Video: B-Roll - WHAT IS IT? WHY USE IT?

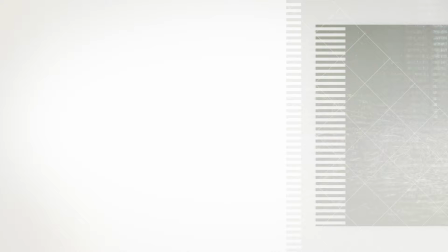0:00 Hey guys in this video I'm going to tell you what b-roll is and what it can be used for
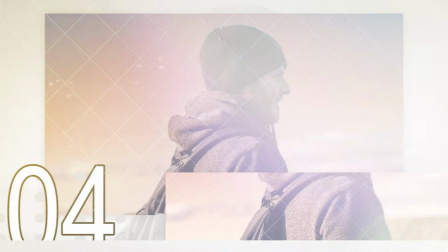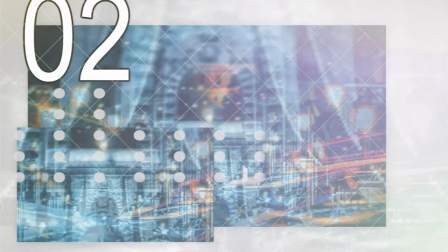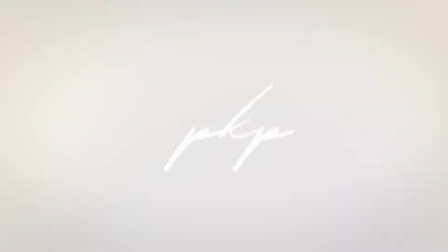All right, so what is b-roll? Well first of all you've got what's known as a roll And that's basically going to be the bulk of your footage. This is the story This is me talking to you guys But if you're going to be looking at me all the time you're going to get slightly bored at that so
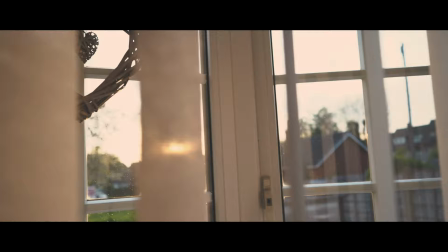0:40 that's where the b-roll comes into play that's like the glue that holds your whole video together that's going to be showing
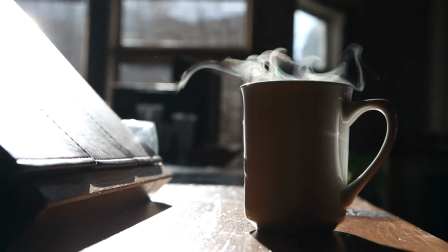0:49 what the product is you're selling or views of
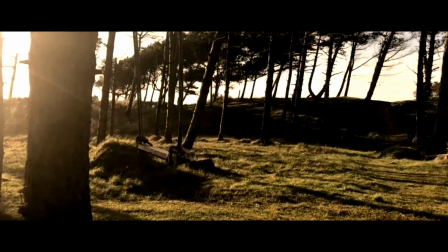0:54 the sea of a holiday or anything like that as you can see from my footage here
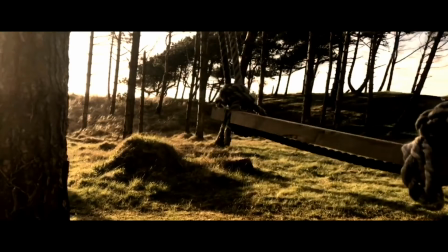0:59 you can use b-roll and anything any circumstance anything that you're using so this can also relate into whenever you're vlogging so So you're going to be the main person holding the camera in front of your face, vlogging away, but then you might cut to a scene of the beach or the sea or some drone shot just to take the attention away from yourself and talk over the clip that's playing. Now in creating your B-roll, a lot of people like to use gimbals like a Zhiyun crane or anything like that, but you can't actually use your camera handheld. You just need to be that little bit more cautious and a little bit more steady. And if you were to bring all that into post, you could have warp stabilizer on it anyway and it would smooth that right out.
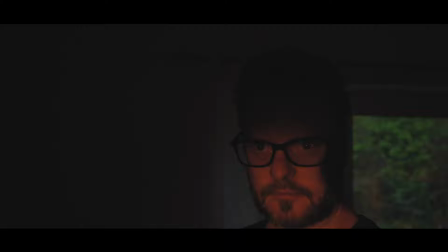1:47 Now as you can see from this shot of myself, I took this kind of late on in the evening whenever the sun was shining through
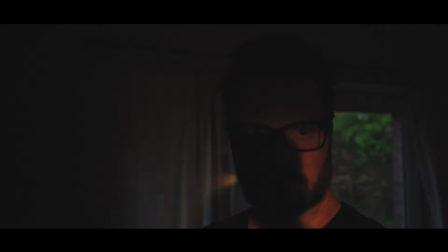1:55 a window from the hallway straight into my room here where I work. It was catching all that orange glow on my face. Now, this could be used in some kind of horror movie or even a dramatic scene.
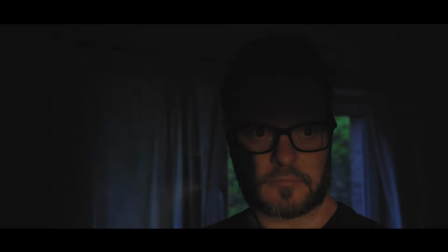2:09 Now, I have color graded to this, which then kind of changes the whole diversity of that scene, in my opinion. Now, how I got this shot was basically I held the camera straight out in front of me like this and moved it around like that. Keeping myself still and holding the camera straight around like this. That was it. Brought it into Warp Stabiliser. Bang. Job was done.
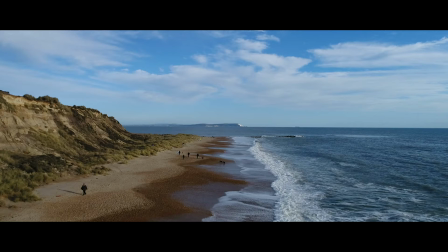2:37 Now when you're doing this B-roll, the limitations are endless. There actually is no limitations in the B-roll.
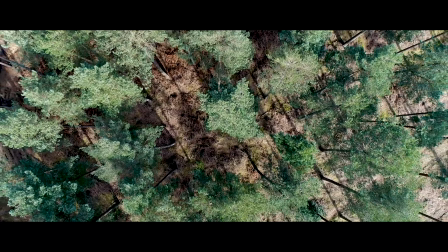2:43 It's whatever you feel fit, whatever you want to do. It's up to you. Just as long as you keep that B-roll steady and smooth.
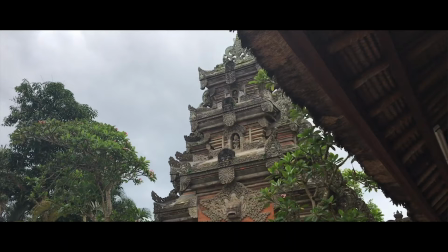2:52 You want to get that cinematic effect. And especially whenever you bring it in then to colour grading,
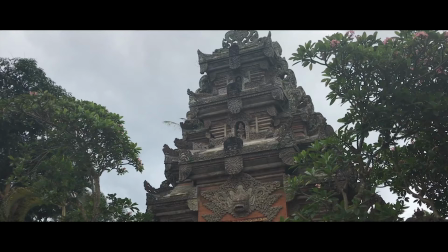2:57 it just makes it a whole lot easier. and if you want to add the warp stabilizer on it in Premiere Pro you can it makes it even smoother okay now just one more thing before we wrap up the b-roll you can b-roll is not just for your footage for YouTube or anything like that you can actually sell b-roll online and it's actually a great way to to bring in more equity for buying more equipment for instance and so with that being said all you got to do is make sure your footage is nice and steady when creating b-roll and it's entirely up to you how you want to portray it and how you want to portray your video to come on across don't want to be stuck looking at the same person all the time when creating videos you want to cut to your b-roll section and then possibly back to the person that's talking or your interview or whatever you're filming at the time. So if you enjoyed the video and you learned something today, why not just hit that like button and smash the follow and you possibly will see me again tomorrow with another video.